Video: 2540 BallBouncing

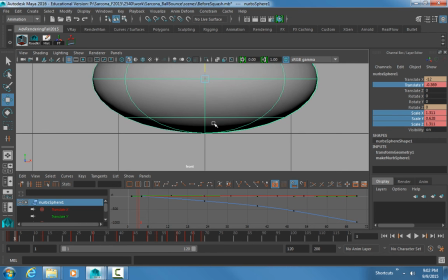Okay, so now he's touching the ground. So now I can hit S to set a key.
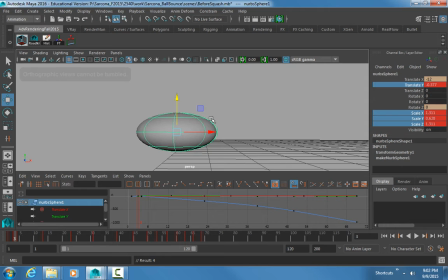So now let's just watch that little squishing part. So there he is, just squishing down. Okay.
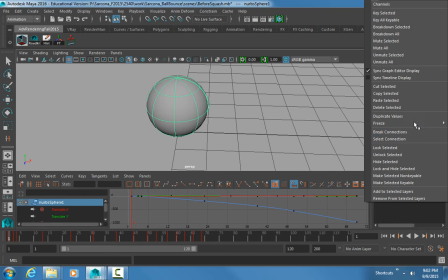Now let me mute the X and the Z. Mute selected. Now this is what it looks like without the moving down. Do you see how it looks like weird? How he's just kind of like scaling this way? It's not scaling and coming out. It's not squashing enough.
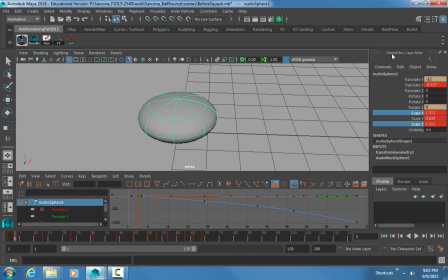So by taking the scale X and the scale Z and adding that into it, we get more of a sense that he's actually squashing. That as he comes down shorter, he's actually pulling out as well. So it gives us more of that squash look to it.
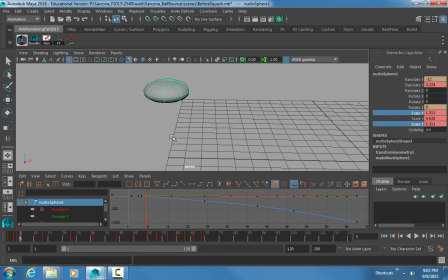Okay? And then when he goes up, okay, so here he is squashed. And then when he goes up like this at 5 or so, maybe at 4.
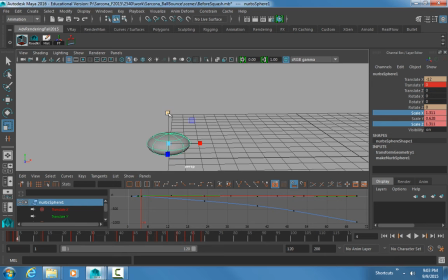Okay. Then I'm going to go the opposite direction. So I'm going to scale him out like this. I'm going to scale him in like this. I'm going to move him up like that.
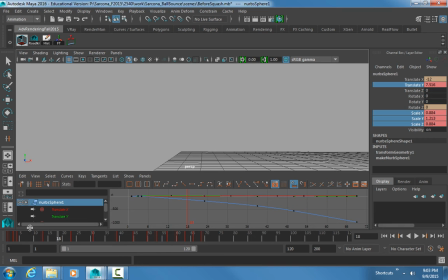Okay, so now you get more of a sense of that thing actually launching. You get a sense of it squashing down and then launching straight up. Okay, this is probably going to be the hardest part for you. Let me focus in on that. There you go, right about there.
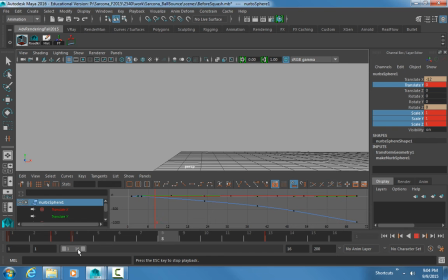The hardest part for you to get is just doing this kind of thing. Is just understanding how these attributes are working together. Even though we've set translate Y keyframes, we're overwriting them in order for this thing to line up correctly. Okay? Now, as he comes up to the top,
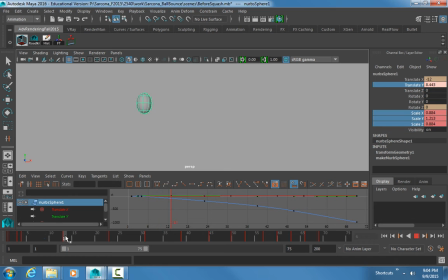as he gets to the peak of this, he shouldn't be stretched out anymore. He's lost all that energy. So he's going to be back to being round again. Okay, so I just made him round again and hit S to set a key. So now, there he goes.
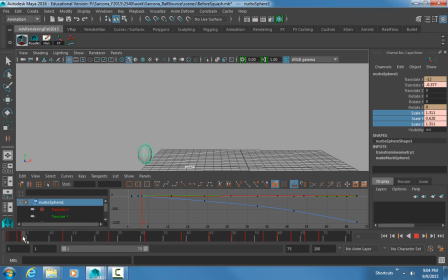So he squashes and pushes off. Turns into a ball. And then as he comes back down, what did we say was going to happen to him right before he hits the ground? Hey guys, stretch out again. Stretched out again. So now we go back to right before he hits the ground at 22.
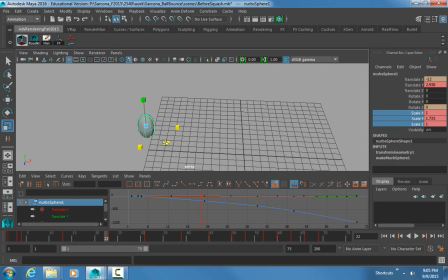And I'm going to pull him up. I'm going to scale him in a little bit. Maybe going to move him down a little bit more. Okay. And then I'll S to set a key on those and S to set a key on the Y. Because I moved all of those, I want all of those to have it.
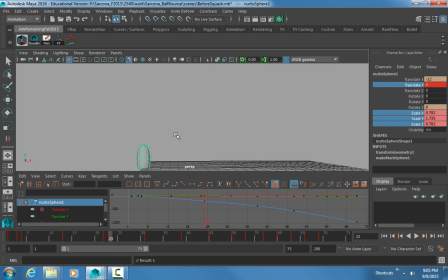When he hits the ground, what should he be doing? Flattening. Flattening. So we stretch him out like that. We squish him in like that. We make sure in the front view that he's actually touching the ground. There we go. We reset a key. And then we go to the frame after.
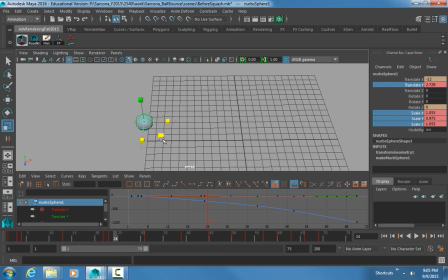And he's back to squished in, stretched out, setting a key. Okay, so now let's look at just that little area there. Oops, maybe a little bit more.
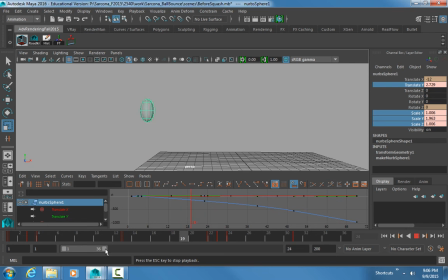Okay, so now you're getting more of a sense of him actually bouncing. You get a sense of he has a little bit more weight to him. He squishes, he goes up. He loses his momentum, turns back to a ball, starts to fall down, starts to stretch out. He hits the ground, and then bounces back up again. Okay?
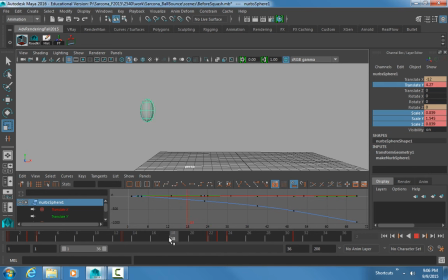Now, one of the things that's kind of sucky about this is that he's not really on the ground long enough for that bounce to really take effect in our mind.
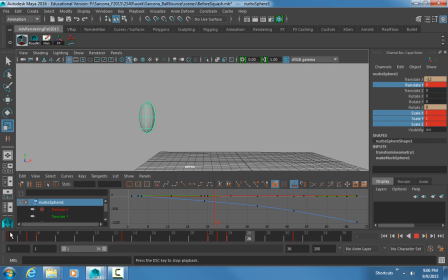It looks weird because we don't really see that squash happening, right? It's kind of difficult to see. As an animator, we have to go through and make things more visible. Even though in our mind, it might say that this thing isn't happening, or in our rational sense,
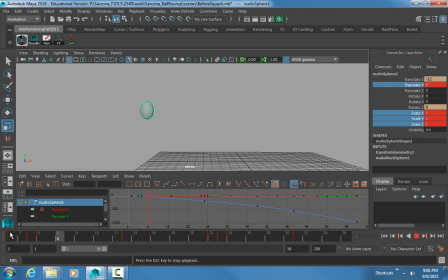it doesn't seem like it should be happening, we still should put some things in there to make it more likely of what's actually going on. So one of the things that we can do is when he goes and hits the ground, instead of just having this one keyframe where he hits the ground and squashes, it would work good if we had two keyframes there.
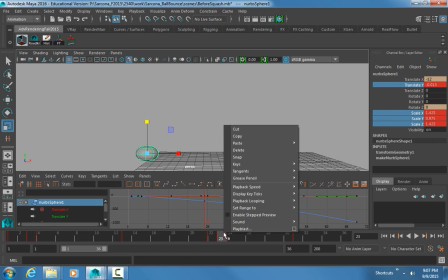Okay, so if I went and I right-clicked and copied this keyframe, and then I went to my 24 here. Where's my 24? Let me use a tracks editor for this.
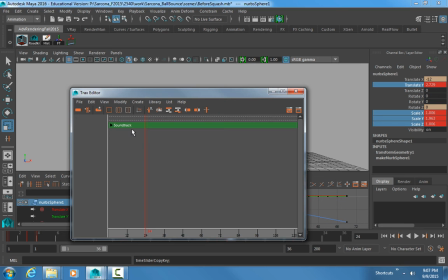Not the tracks editor, sorry, dope sheet.
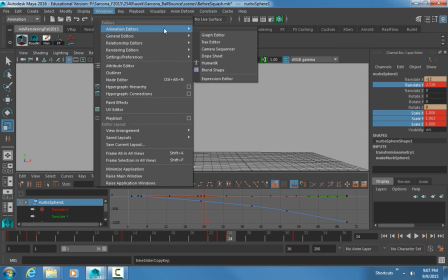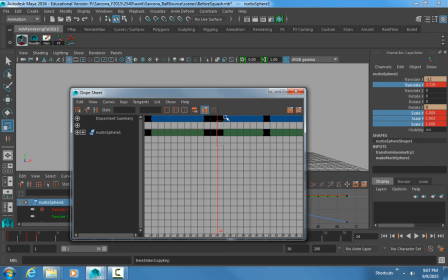Okay, so there's my 24. I'm just going to scoot it over one.
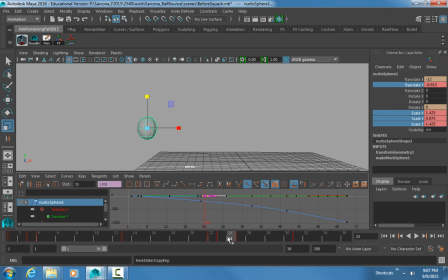And then I'm just going to go back to 23 or 24 and then paste that keyframe in. Okay. All right, so now we just get an extra keyframe there, and that's just going to give us a little bit more better read.
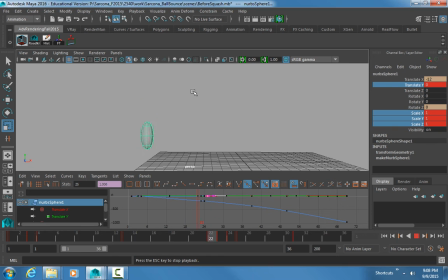Okay, so now we can see that happening. That little squash is staying there for an extra frame, and it's making it a bit easier for us to read that squash happening. Now what I'm going to do is unfreeze the rotate Z, or unmute.
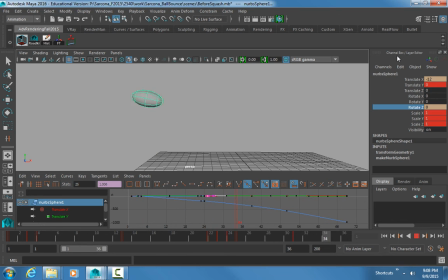Okay, now it looks kind of weird. Why is it doing that? But let's go to unmute the translate X. Okay, and now we're really getting a sense of this whole thing kind of taking shape and seeing how this is flowing together.
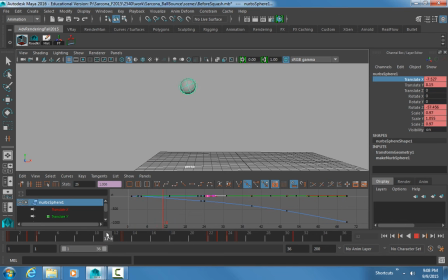Okay, so this coming up, and then stretching, and then hitting, and then coming up again. Okay, now this doesn't seem like it's really lined up good.
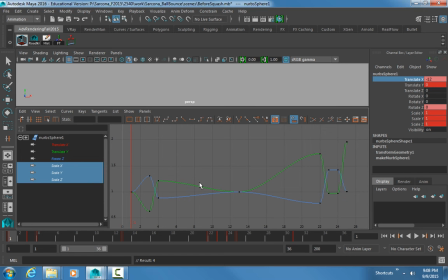So I'm going to go to my scales here, And my scales, I set them all together. So typically when I edit them, I'm editing them all together. Now looking at the scales, you can see in this case,
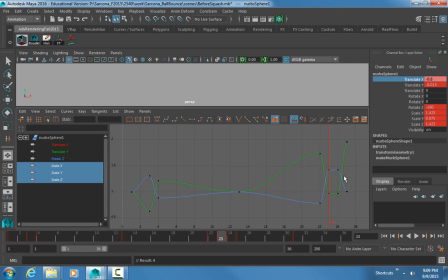that's that. All right, in this case, the blue here is at about 1.3. The green here is about 0.628. Okay, I try to keep them pretty even and consistent.
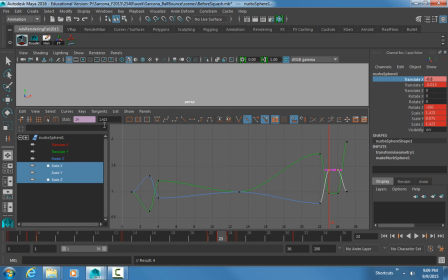On this side, the blue is at 1.4 and the green is at 0.975. Okay, so I want to pull this down further. I'm going to pull this down further.
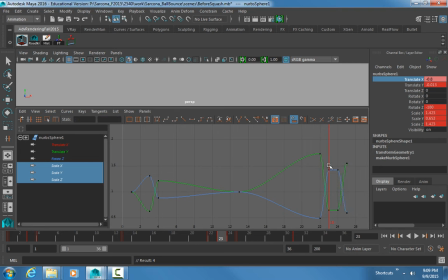There we go. Okay, so I'm just pulling those down just so they're a little bit more consistent with where they should be. All right, so now what I can do is take these and maybe pull this in, pull this in. Just like we did on the other one, they should gradually become less and less.
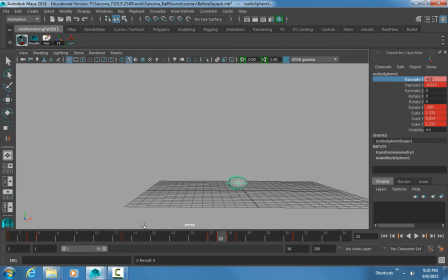Okay, so now this is starting to look a little more bouncy, a little bit more squashy and stretchy because we're exaggerating some of these movements.
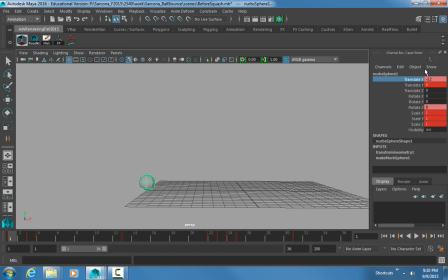Okay, now if that rotate wasn't there, remember that rotate that we had set up before?
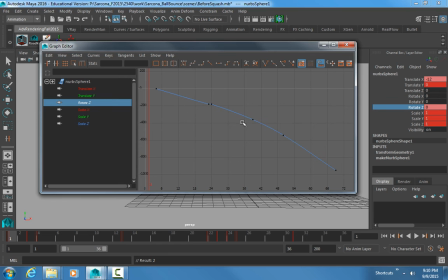Animation, graph editor, rotate. If I delete the rotate keyframes and we're back to where we were before with this,
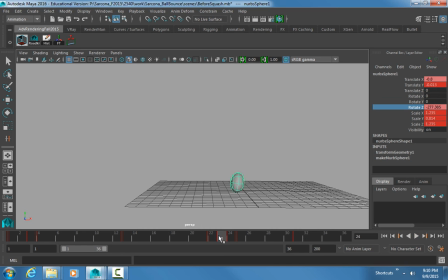you can see how it's not landing correctly. It's coming up.